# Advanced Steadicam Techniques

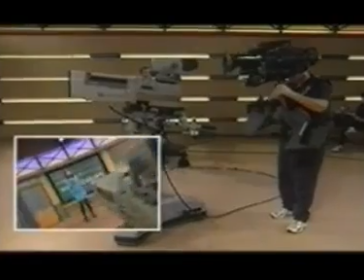For this shot, take advantage of studio props.
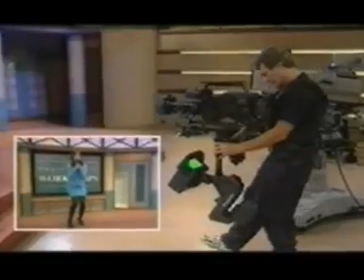Holway starts off with a Dutch angle off of the studio camera, maintains a slow walk-in, then quickly moves in to match the energy of the talent.
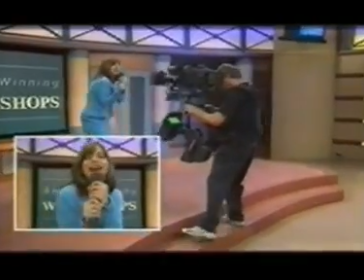We can see that changing the angles and pace of the shot adds interest and energy.
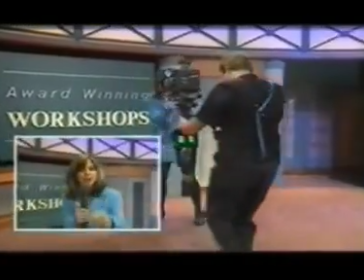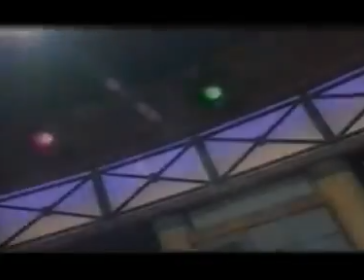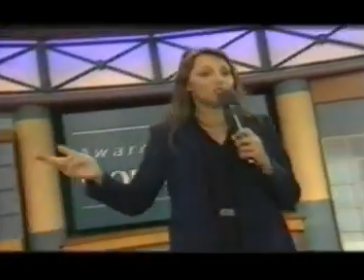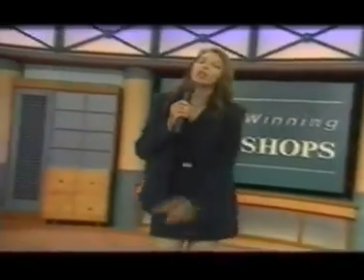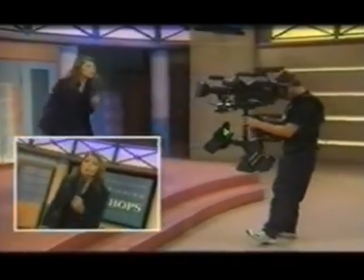Here, Holway demonstrates how the use of the lighting grid can add visual interests to shooting music shows.
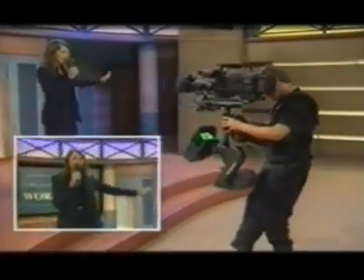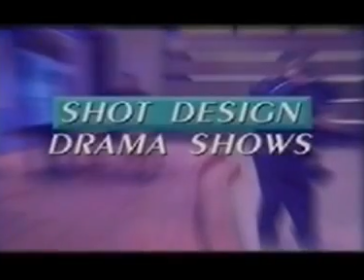Shot design, drama shows.
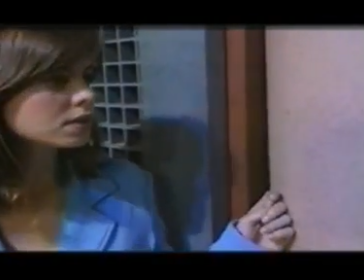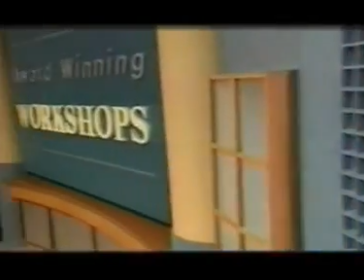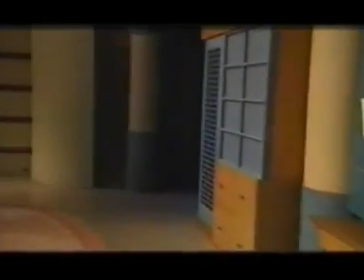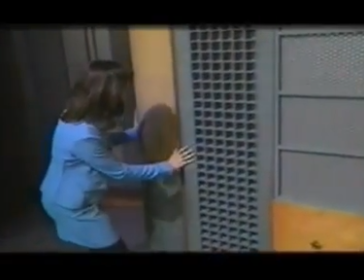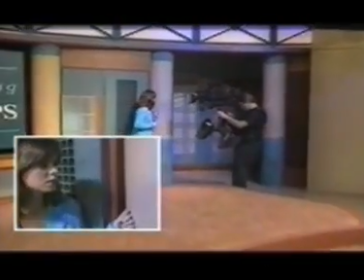The head of this dramatic shot is dynamic and contains real energy. This is a great voice for the Steadicam.
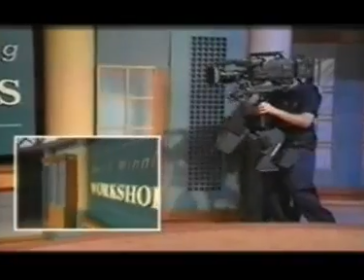Slipping into the point of view is often clumsy. Again, we might be better served by a cut, but the talent's re-entry into the shot works well.
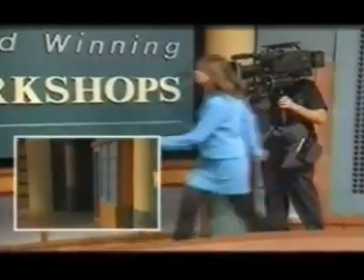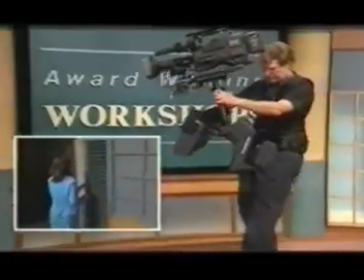Note Holway steps onto the platform to allow the talent to exit the shot.
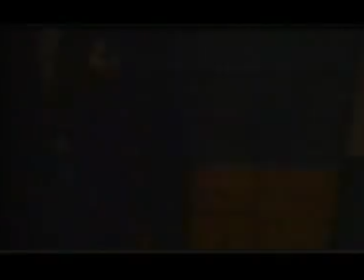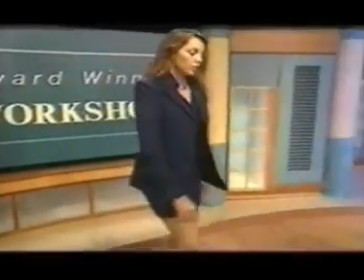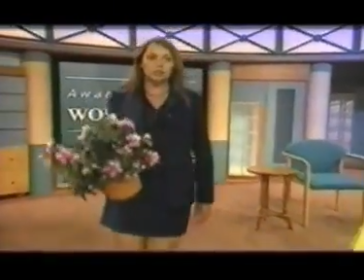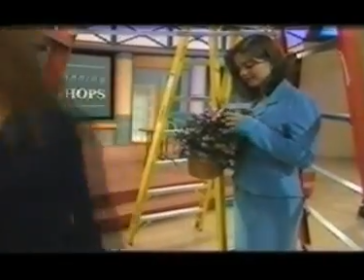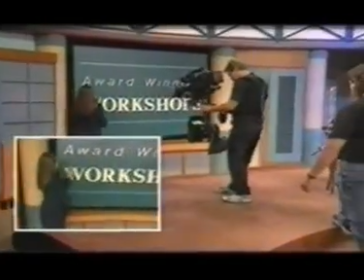A great benefit of the Steadicam is its ability to go where other cameras cannot.
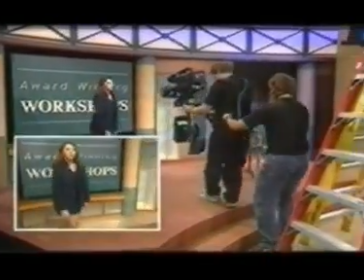Note how Holway works with his spotter to get the shot.
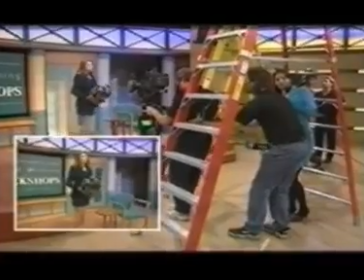Holway is confident he will not fall or hit anything, so the move under the ladder is not tentative, but strong.
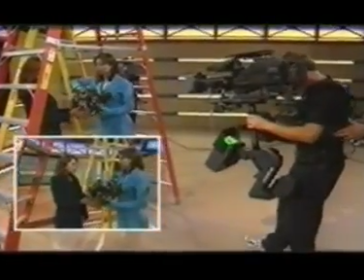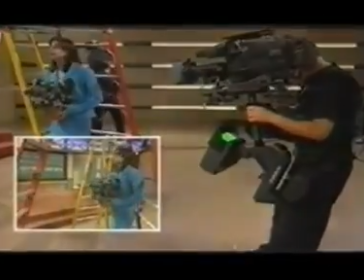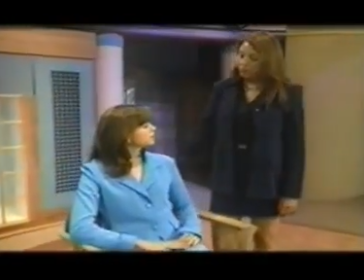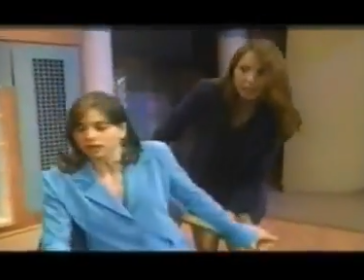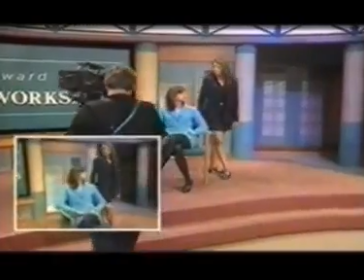Here, Holway demonstrates the earthquake shot. The trick here is to have the actors move simultaneously with the Steadicam.
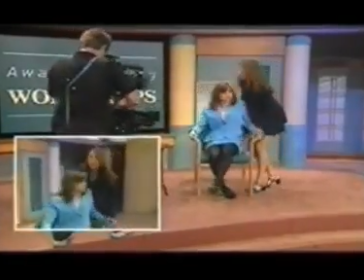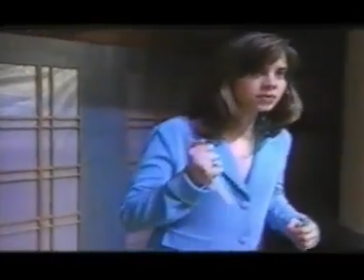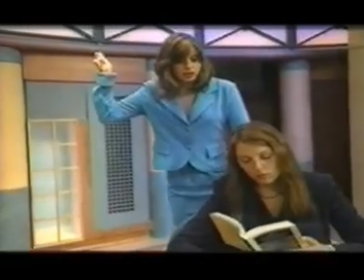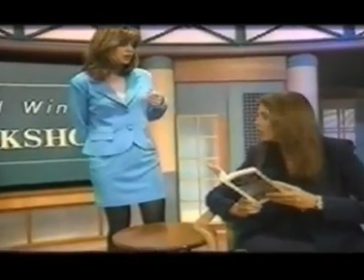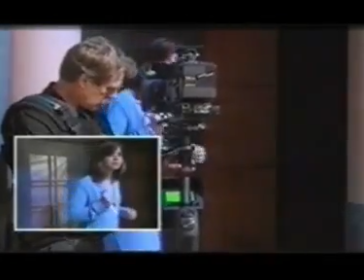Note how the camera movement changes as the action in the scene shifts.
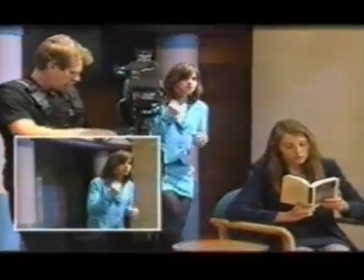Even the framing changes from short-sighting at the beginning to a more balanced composition at the end.